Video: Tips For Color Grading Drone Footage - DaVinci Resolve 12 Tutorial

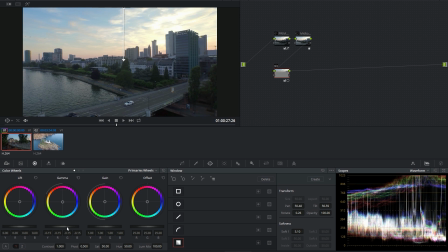495s
I'm just going to roll down on my gamma slider here. And I'm just going to roll it down quite a bit. I find when you're doing sky gradients, you can go pretty darn crazy and people will just accept it.
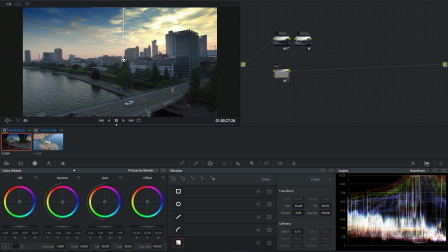509s
And so I'm just going to take this down to a point that's obnoxious and go back and forth. And the good thing is the sky doesn't really move up and down that much.
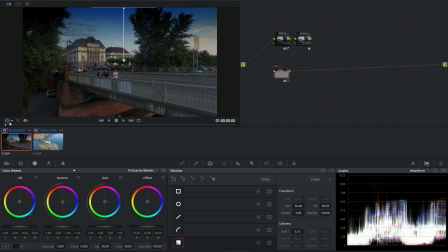524s
You see the clouds are right here in the frame, and as it plays,
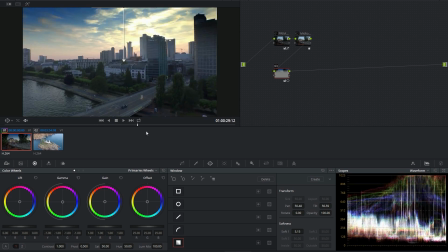529s
they don't move up and down, they just move side to side, which is really convenient because we don't have to do much for our gradient.
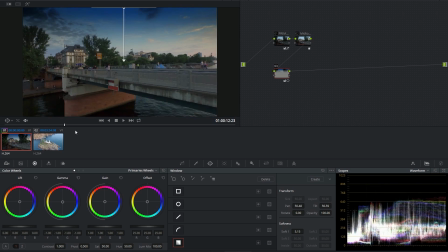535s
We can just keep the gradient how it is.
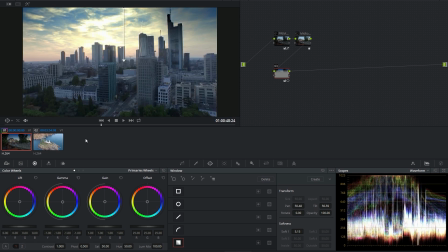538s
And so that gives the sky a lot more character, brings out the blue for sure.
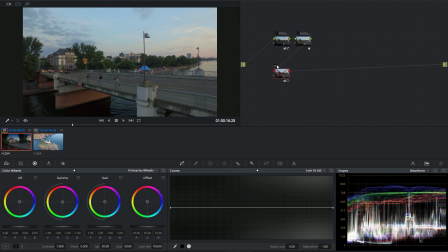544s
So here's before and after. This is how it was. And that's with the really dark sky.
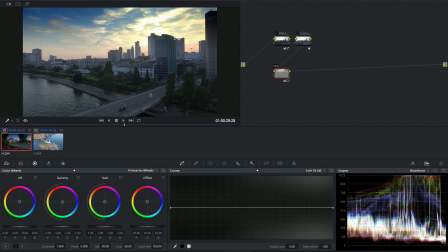551s
And like I said, I went crazy with that gradient. I took the gamma all the way down in the sky, and it still looks pretty decent.
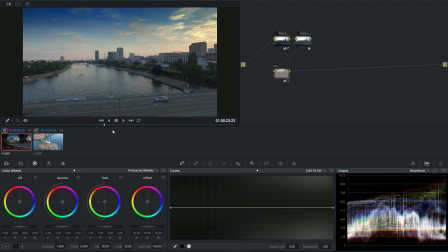559s
It doesn't look like I just got all jacked up on sugar and like messed up my image like a psycho. So it's nice to know that I can take it that far.
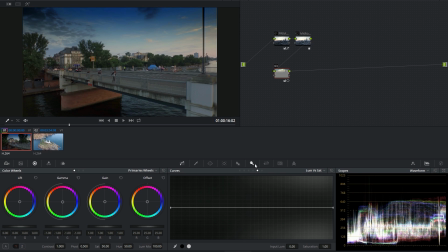566s
But what I might do is just see what it looks like, kind of splitting the difference.
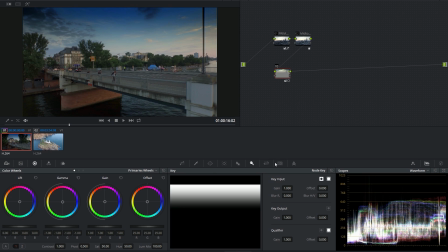570s
The easiest way to do that is go to my key tab with my gradient node selected, go down to key output, and I can just bring this gain down.
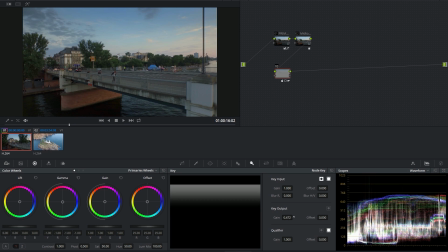578s
And that's pretty much the opacity of the node. And so I can kind of dial this sky in to what I think is right.
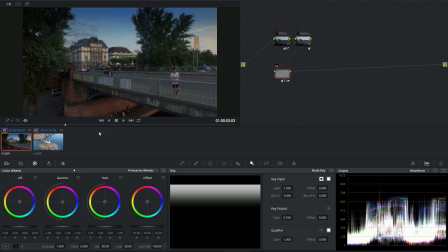585s
So maybe I'll take it about 76% or so. Yeah, I like that. Kind of gives it a nice evening vibe.
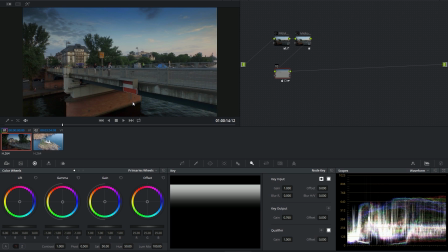590s
We have a good looking shot here, and we haven't even really stylized it.
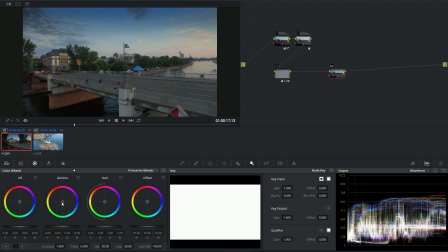594s
Now, if we wanted to add some style, maybe I'll add another node here and I'll just warm up my gamma a little bit. just a little. That gives it that nice sunset feeling. It's really subtle. I just barely move that wheel, but it kind of warms up those midtones, makes it look really nice.
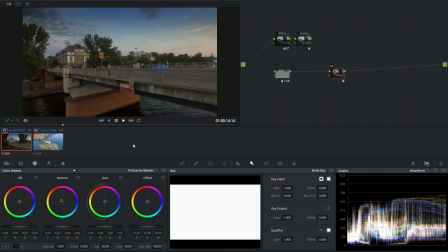611s
So that's an example of some nice subtle things that you could do to an aerial shot.
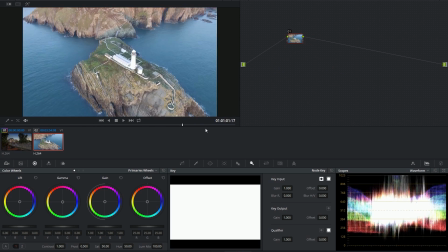616s
So let's go to our next shot. Nice little orbit around this lighthouse. Now on this shot, instead of doing it manually, I'm going to use a LUT.
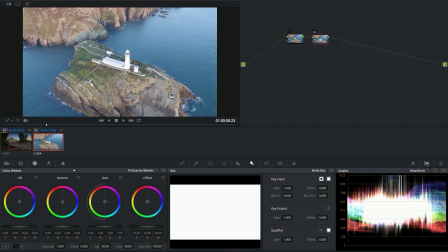624s
So what I'm going to do is make a new node, and I'm going to call this LUT. Now, if you're unfamiliar with LUTs, it's kind of like a preset or a filter that you can put on an image. It works in DaVinci Resolve, in Premiere, in Media Encoder, there's a way to use a LUT in just about any program that works with images.
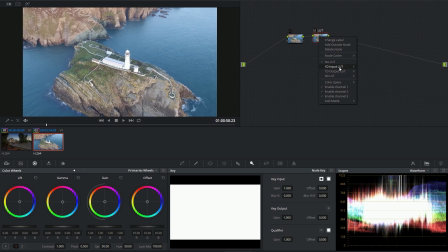642s
So I'm going to right click and go to 3D LUT, and I'm going to select a LUT that we just came out with at ground control called GC Falcon DJI Log 2709.
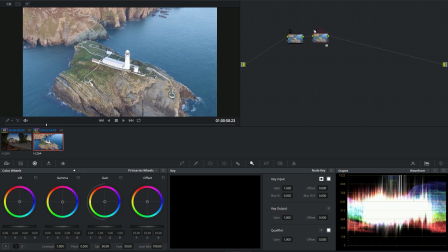652s
And you can already see this is a big difference that this makes. Now this is what some people would call a utility LUT or a transform LUT.
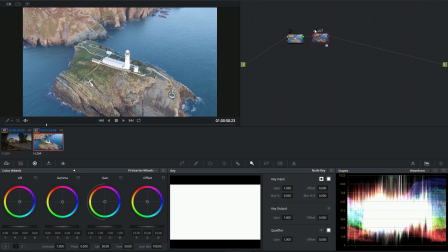659s
And what it does is it makes this flat, ugly log footage look good. It basically does what we did in this first shot, which means it tries to set your contrast, your black levels, your white levels, and your saturation, so that in just a couple of seconds you have a really good starting point for your grade.
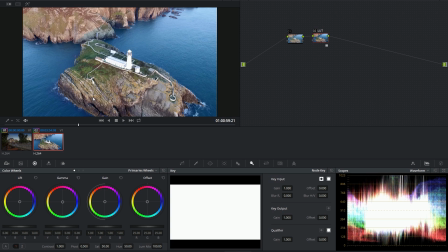675s
This is especially convenient if you have tons and tons of shots that are all shot on a drone and you don't want to go through each shot and set your black levels, set your white levels,
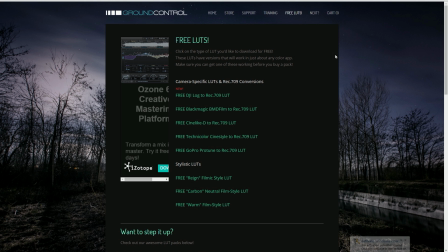684s
set your saturation, set your contrast, and all that stuff. And this particular LUT is available right now at groundcontrolcolor.com. Just click on free LUTs up here, and right here at the top, free DJI Log to Rec 709 LUT.
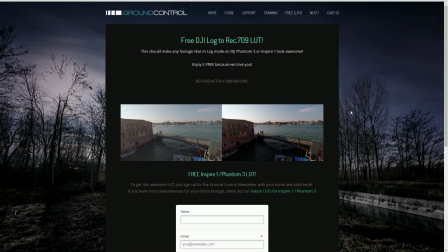698s
Sign up with your name and email and you can download it for free. And this is a sample from our brand new Falcon LUTs,
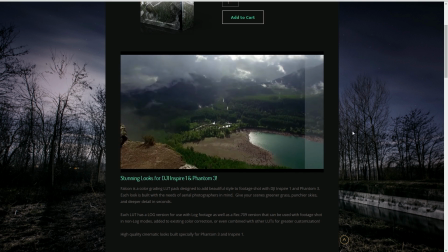704s
which is a collection of stylistic LUTs that are made specifically for DJI Phantom 3 and Inspire 1 footage.
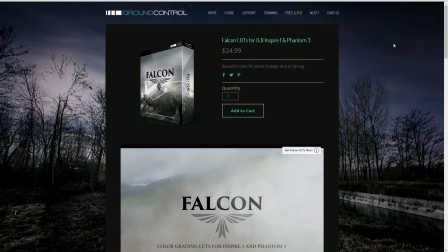711s
If you shoot with Phantom 3 or Inspire 1, definitely go check those out. So we put this transform LUT over our shot and it does a pretty good job.
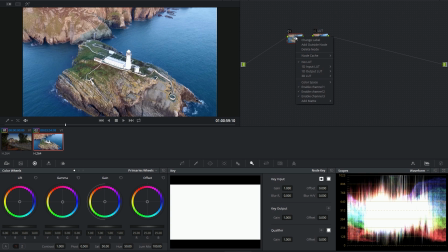719s
But what I'm going to do is go into my first node here, and I'm going to label this tweaks. And I'm going to fix anything that the LUT didn't quite get right, because there is no perfect LUT.
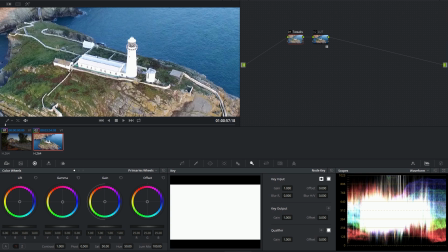729s
So the first thing I'm going to do is see if I have any information here in my lighthouse, because it looks like this is blown out, but it could be something that the LUT's doing. So I just want to double check.